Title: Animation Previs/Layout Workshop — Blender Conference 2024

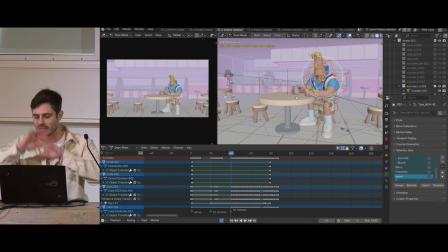[16:38]
But I'm doing as little as possible just so it doesn't become, you know, I don't want to slide into actually be doing real animation work. Also the posing to me is bare minimum. If I were actually doing a real blocking pass on this in animation, the posing needs to be much stronger and whatnot. But I'm vetting the idea,
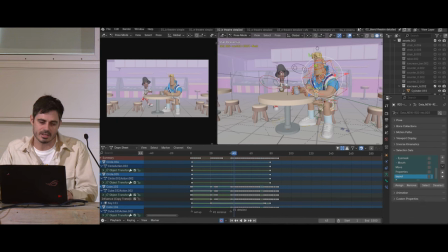[16:58]
that's the thing. so here you see there's more information in for example Jay walking he's covering some distance so having those extra steps in that like that information in there is kind of crucial when it comes to the editing and I'll show you later why but here we
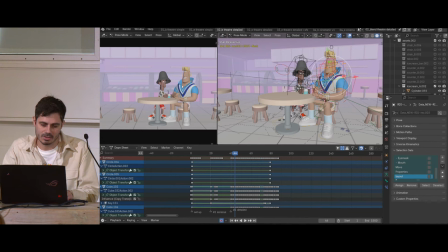[17:16]
have all these beats we you know we have actually the information that you know what Rex is happy about being served that ice cream like that's that wasn't very
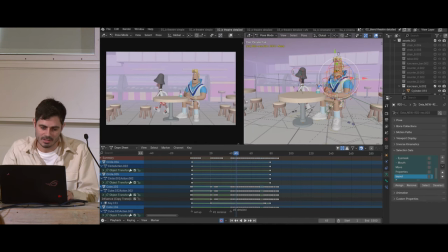[17:24]
obvious before and that's kind of crucial to the storytelling whether or not that smile is an amazing appealing smile you know done by an animator or not that doesn't really matter so we have you know shaking the sprinkles and then this massive one and you see here I added like there's one extra bead of information
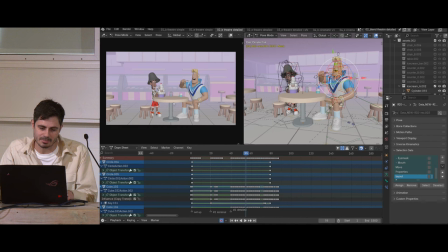[17:42]
which is that table getting slammed down and that helps a lot like with the idea that boom oh whoa what what just happened like it kind of it gives that focus to that action so anyway I'm probably gonna run out of time I'm gonna go a little bit quicker
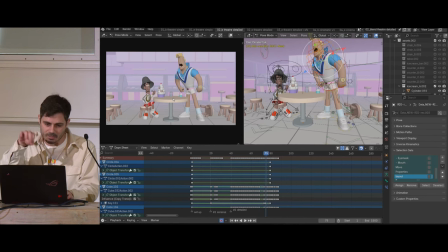[18:00]
so we see here there's like way more information even like that burst of anger I added that like kind of anticipation and I overshoot and then I allowed him to go into that pose it's questionable whether or not that was really truly
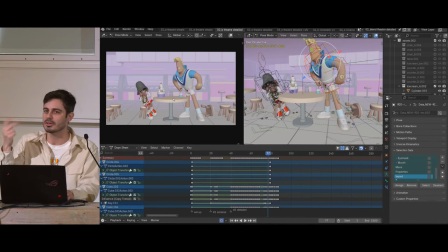[18:16]
needed maybe you know that's like three poses maybe I could have done it in two poses which is totally fair. However, I noticed that if I didn't do it, it didn't have the right impact.
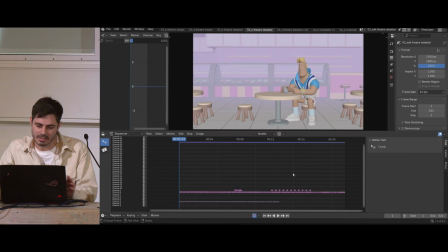[18:29]
And so this is me just exporting the same thing. By the way, I'm exporting this as just singular images and for a reason, because if you can do it, I would recommend doing it, especially if you're trying to work a little bit quicker and cheaper and whatnot, because it's much better and easier to figure out the timing of things
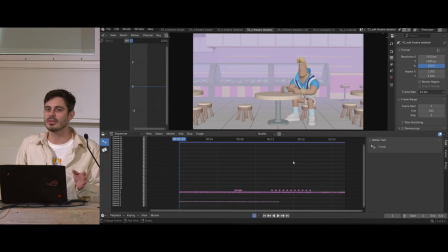[18:50]
while doing the actual edit, rather than having to go back and forth, back and forth, back and forth. Sometimes you do have to do that, and it's because there's a very important camera move going on, and you kind of can't work your way around it. Maybe it's a little bit more of a complex camera move. So anyway, I'm going to play this now.
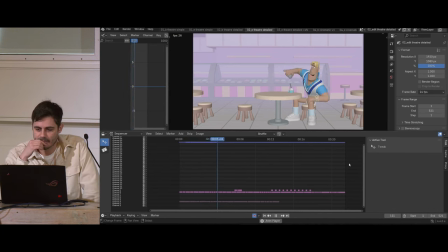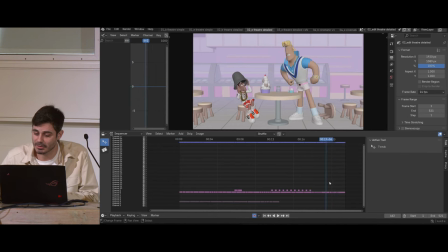[19:28]
Okay, that was a hiccup from Blender. Thank you, Blender. Yeah, okay, anyway. Okay. So one thing that you might not quite notice here, I'll talk a little bit about it later, but that previous version, which contained the same amount of information, using the same half a script or whatever to give you the same information,
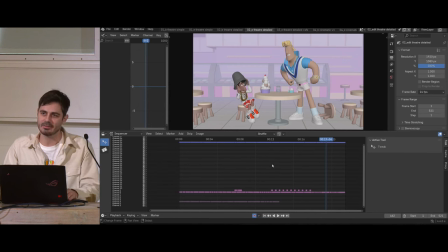[19:48]
it was, I wouldn't say half the length, but it was much shorter. didn't feel like it necessarily it actually felt a little bit longer because it was kind of boring because what was happening is there was some information that just simply wasn't there and then if you linger on it for too long because oh it'll be done later
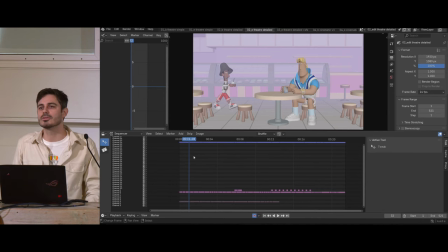[20:08]
when people are viewing it it just looks insanely boring so you your tendency is to start shortening it and in some cases that becomes a logistical nightmare later because for example j cannot cover that distance in 10 frames.
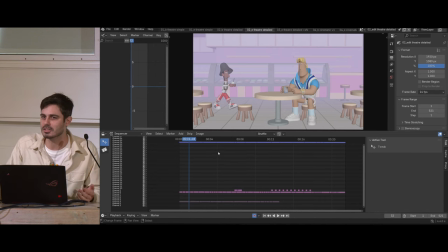[20:22]
There's no way. So then you're actually troubleshooting stuff earlier by adding that kind of one bead of information. God damn that word.